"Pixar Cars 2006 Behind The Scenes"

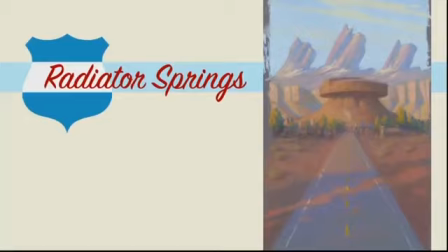0:00 With each of our films at Pixar, it is so important to do three things really well. Tell a compelling story that keeps the audience on the edge of their seat. Populate with memorable, appealing characters.
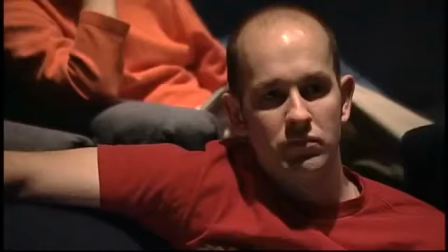0:14 And make the world believable. I don't know if you've ever had the experience on road trips or driving...
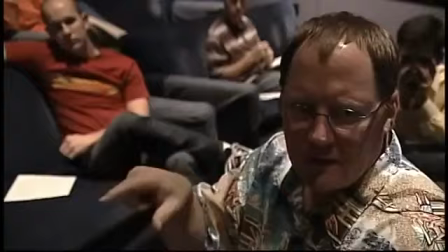0:20 ...and you pass some town that's barely a few buildings, and people live there.
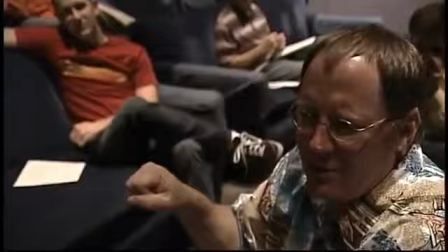0:25 And you just go, it's like hours from anywhere else, and you go, why?
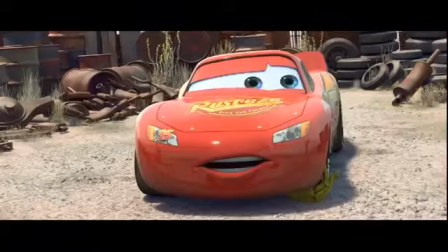0:31 What? And that's the feeling you want McQueen to have.
It's like, where am I?
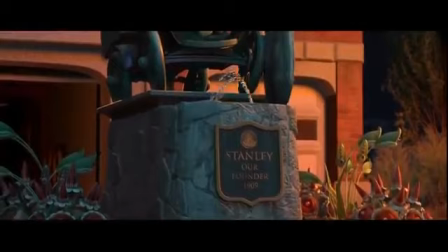0:37 Where are you? Shoot, you're in Radiator Springs.
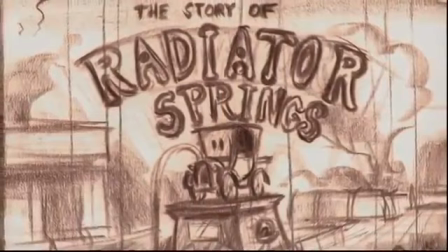0:44 Radiator Springs is a mythical town we've created on historic Route 66.
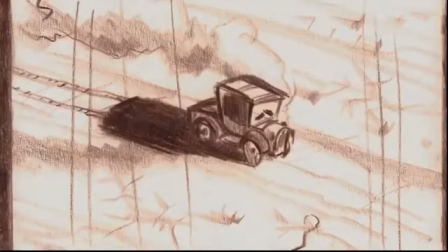0:50 When cars were traveling across the desert, you know, they would overheat very easily. the founder of the town, Stanley,
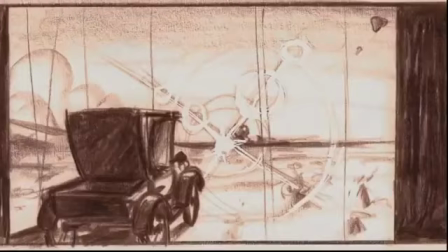0:58 it was like a steam-powered car, and he was running out of water, and he found this spring.
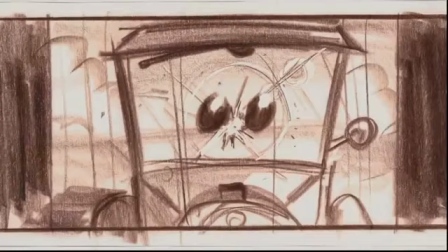1:05 Cool, refreshing water. It's like nature's own coolant.
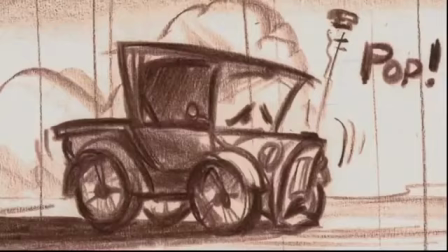1:09 And so he just set up shop and first started selling radiator caps because that's what everybody would lose,
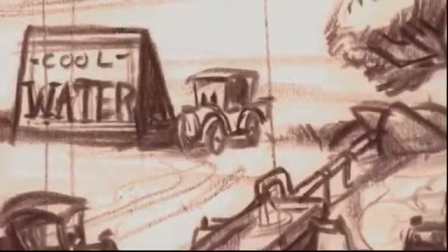1:16 and so they would fill up with this nature's own coolant, and he would sell them a new radiator cap,
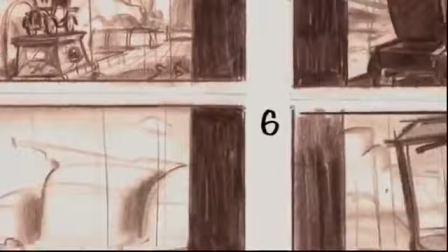1:21 and that's what the start of Radiator Springs was. When we come into the part of the movie where Lightning McQueen is in Radiator Springs, it's broken up into thirds.
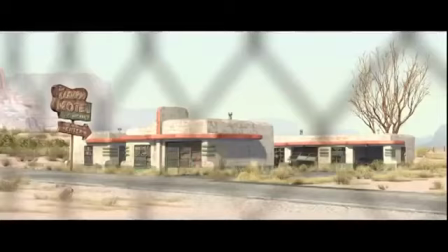1:33 The first third is there to reinforce Lightning McQueen's opinion of this town.
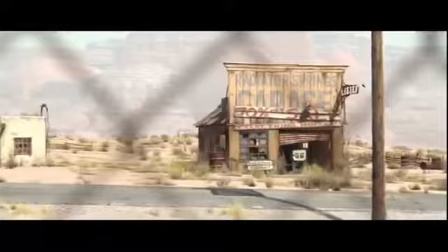1:39 We start act two with a world that has absolutely no color. He looks around and there's nothing alive, everything is dead.
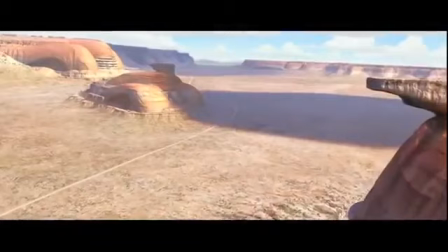1:47 Yet somehow characters survive in that world and they see beauty in that place.
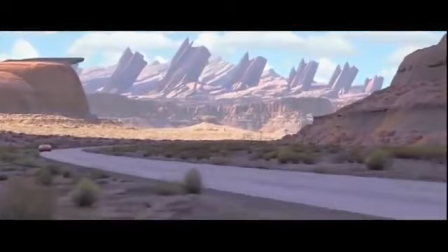1:53 You're really playing with the psychology of lighting and color. As we progress and we have sunrises and sunsets,
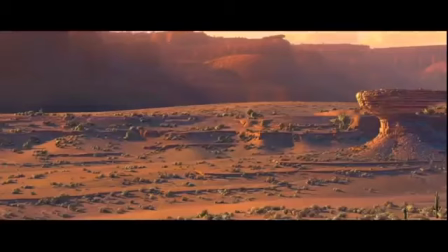2:01 we start playing with the lighting on the set and start revealing the background hills.
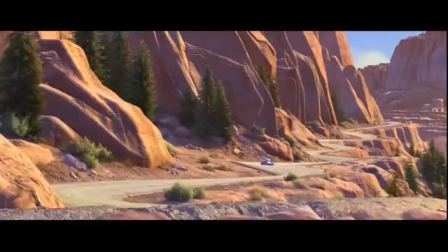2:06 We start, like, minimizing the atmosphere over distance.
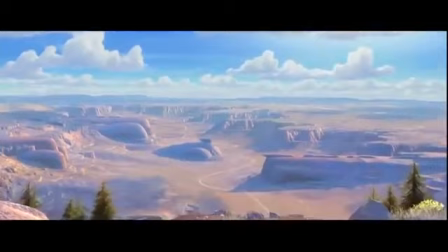2:09 To a point towards the end, the whole town pretty much opens up, and the lighting on the town and on the hills, everything is looking magical. when we went out on route 66 i noticed that every town every establishment every building you stood there and looked at it and without asking one question or getting one answer
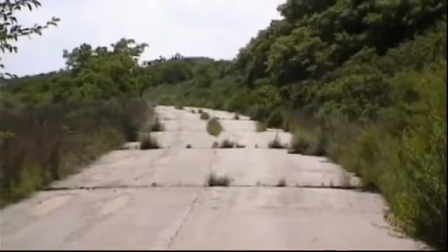2:38 they were telling stories the
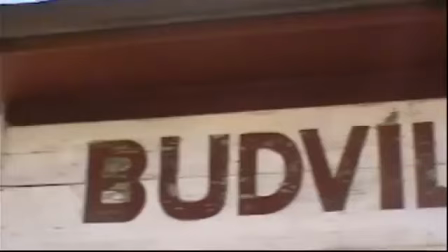2:45 cracks in the road where grass was growing the aged paint
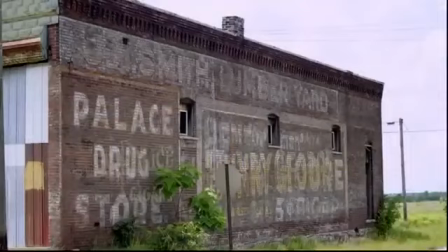2:50 a brick wall that had three different signs painted on. The paints peeled off and you could see all three. All of these things told you that these establishments, this town, this place was once vibrant, was once full of life, but that's been a long time ago.
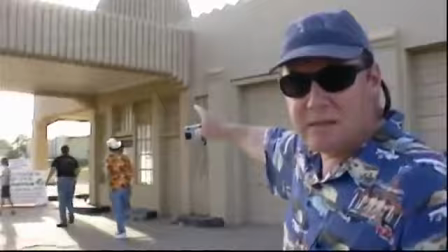3:11 I've been looking forward to seeing this place. John, pressed metal ceiling. Oh, look at this. Pressed metal ceiling.
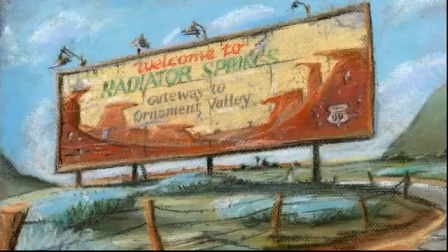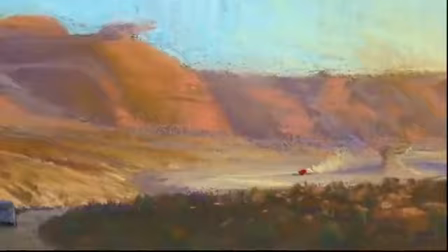3:27 Once you have a lot of research, you also are just finding inspiration within yourself. And so you're doing a lot of sketching and drawing or just writing things down, ideas that occur to you. And so there's a period where you kind of let all that gel and come together.
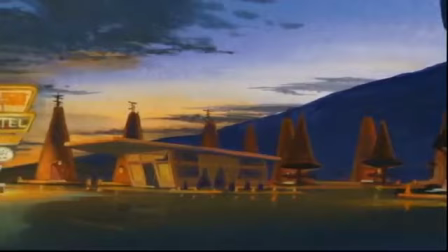3:40 And out of that usually comes themes or symbols that you want to use in the story. I felt that as humans tend to see their own forms in nature,
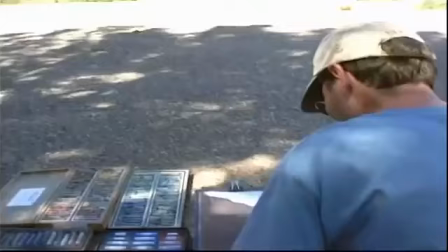3:52 that if cars were the beings in this world, that they would see their forms in nature.
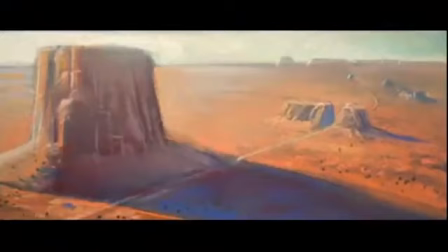3:59 Ornament Valley grew out of sort of looking at Monument Valley.
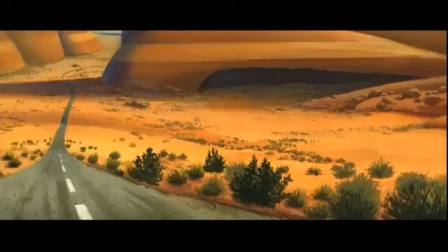4:03 It really wasn't very hard to suddenly make this leap and look at forms of cars in these cliff forms.
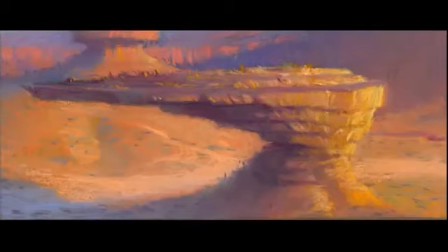4:09 One of them is just an old Chevy, basically, that I saw in a ranch in the town I live in.
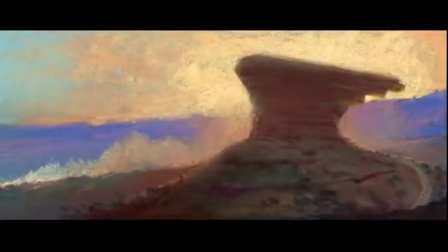4:14 There's a hood ornament for an old Willie's vehicle that was a wing-like structure. Some of these things looked absurd when you think about it, but once you got them in there and put rocks, textures on them, and that looks believable.
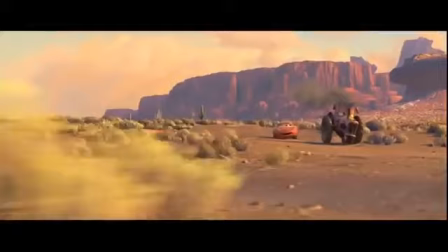4:29 Come here, little tractor. Come here.
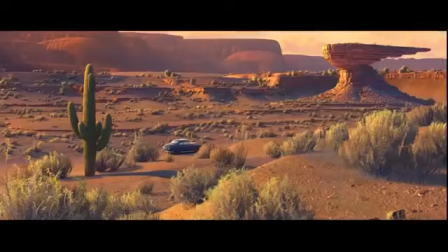4:31 If you've ever been out to the desert or been to a small town, there's a real... just a quality of that that I think works in Radiator Springs.
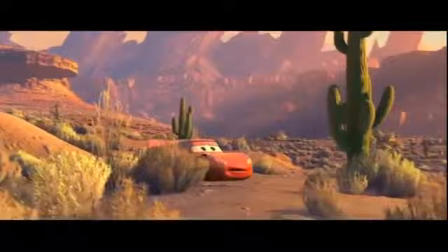4:38 You just feel it. This kind of detail, this patina of Route 66, this was extremely difficult to do with computer animation.
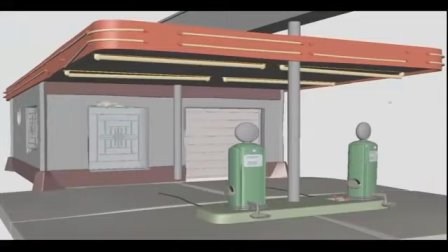4:49 The computer likes things perfect. Perfectly clean, perfectly shaped, perfect.
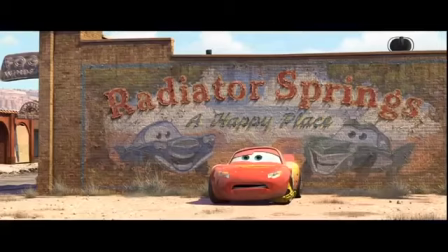4:56 As soon as you put a crack in it, oh my goodness, you have grass growing up through it. You make a brick wall and have multiple layers of peeling paint. Peeling paint is hard. All these things are so difficult to do, but you know what? I knew it was necessary to make this town of Radiator Springs be authentic.
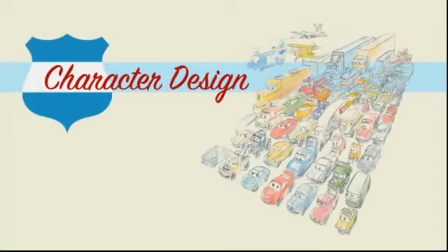5:17 Make it feel like it's been there a long time. make it feel like it had a history.
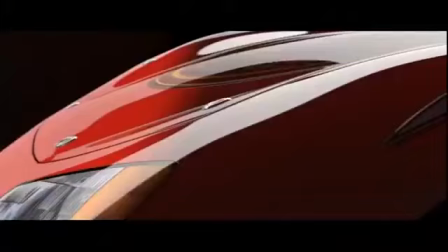5:27 I always thought that, you know, you could bring these cars to life like no one's ever seen before, with the chrome,
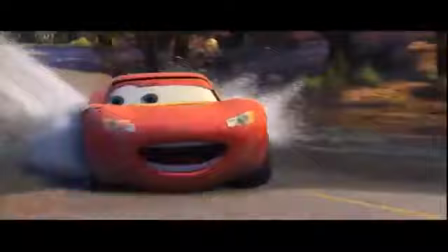5:34 with the metal flake paint, with all this stuff, you know, even driving over a curb and a little splashing of the water, some mud kicked up on a rear fender. You know, it's the kind of details we see on the road every day. But now it's alive. Our cars, they're characters, but they still have to be cars.
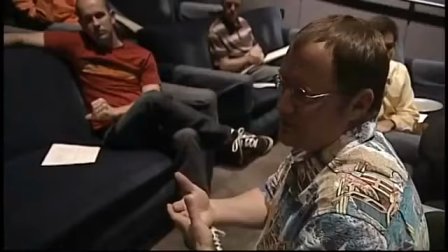5:56 And these are 25, 3,500-pound automobiles. We can't ever let the audience forget that we can't forget that.
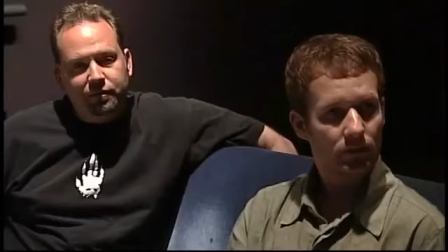6:04 They're cars, first and foremost. They're made of metal. It's what I always call the integrity of the object.
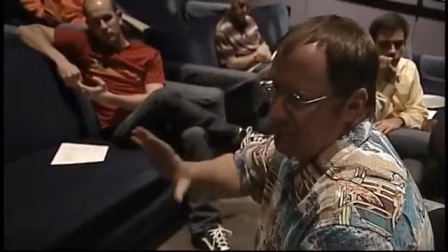6:10 Respect that, celebrate it, because visually you can't believe what these things are going to look like.
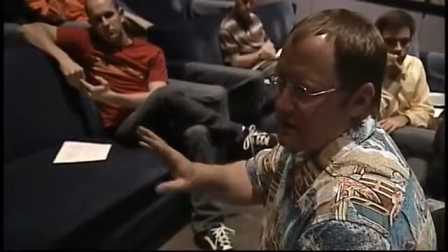6:16 I mean, you think you know, wait till you see it. Oh, my God.
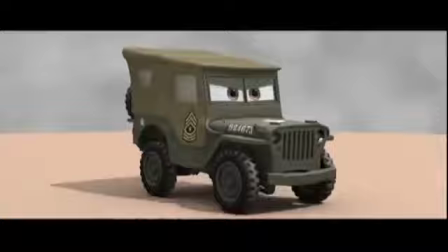There's not so much artistic decision like, what should we do here, what should we do there.
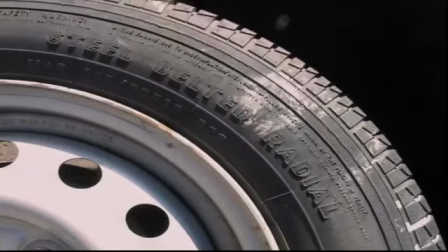6:34 I mean, they're all artistic decisions, but when it comes to something like subtle little detail like tire treads, you kind of have to do the research.
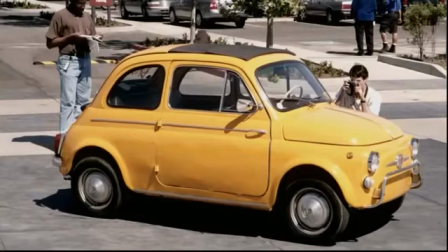6:42 It's getting it right design-wise, but it's also getting it right character-wise, because Luigi has narrow, little, weak,
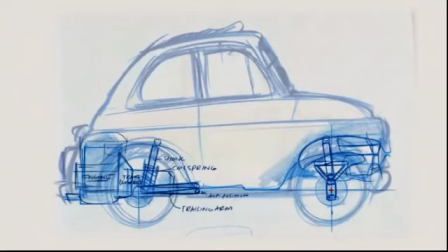6:49 bias ply tires that are totally ineffective and the size of a medium pizza. They're tiny. By comparison to McQueen, where his tires are at other corners, and they are fat, and there's a rubber touch on the road,
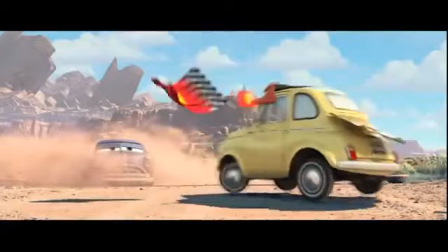7:02 and it's fast and tough like a stock car, it would be wrong to have Luigi have that detail incorrect.
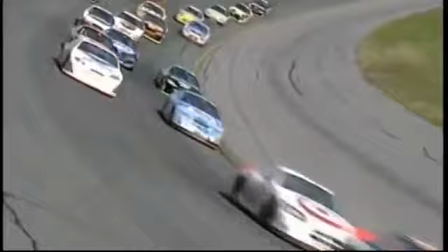7:08 Doc, the flag means go.
With stock cars, they're all similar.
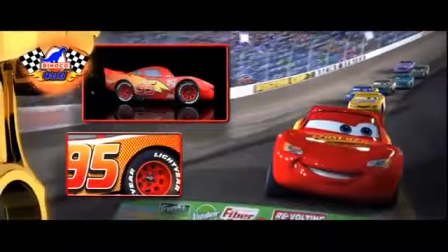7:16 So we wanted to break out and make McQueen look a little more dynamic and interesting, yet still fit in there.
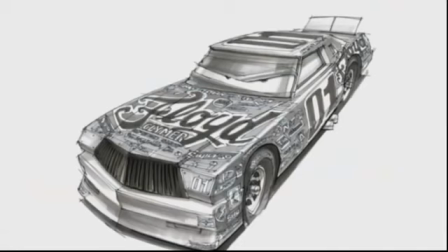7:22 So we've got old stock cars from the 70s, you know, the Superbird, and 80s,
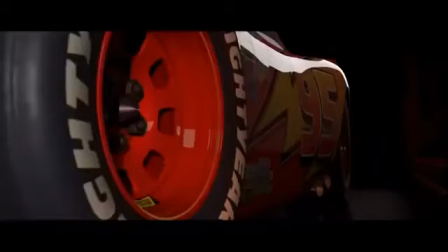7:27 as well as the modern ones, and then McQueen, which we kind of arrived at this shape. We also had in mind those shots of the trailer where the highlights are just rolling across the character.
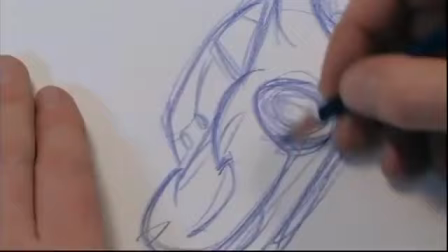7:36 And then we worked a little backwards, and in the other cars, tried to get forms similar to McQueen, so he didn't look so alienated from the rest.
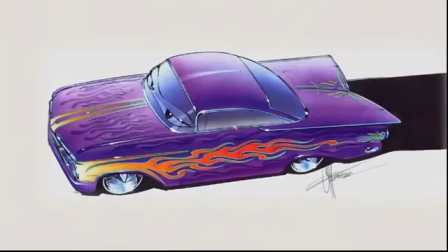7:44 In terms of getting these charming characters, we just started drawing them. And then as we went through, we were learning proportion, balance, how they relate to each other.
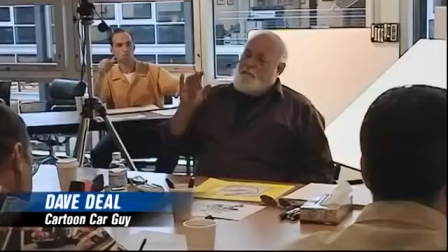7:57 And I always looked up to one guy, Dave Diehl, who was one of my heroes. And he's a car illustrating designer, cartoonist, really.
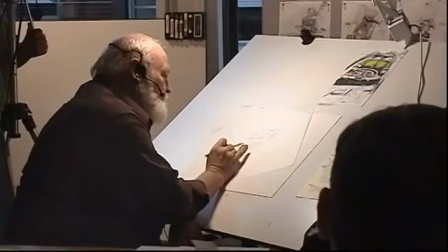8:04 And in the process of this, we got to call him up and have him come up here. And I just love the way he draws cars.
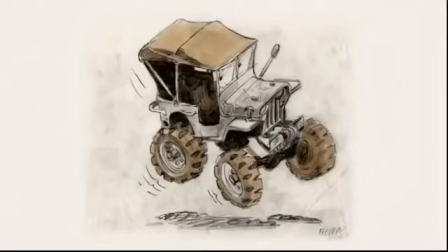8:09 He drew them as characters, and they had such a personality. And they're almost animated. They had great stance and design and angles.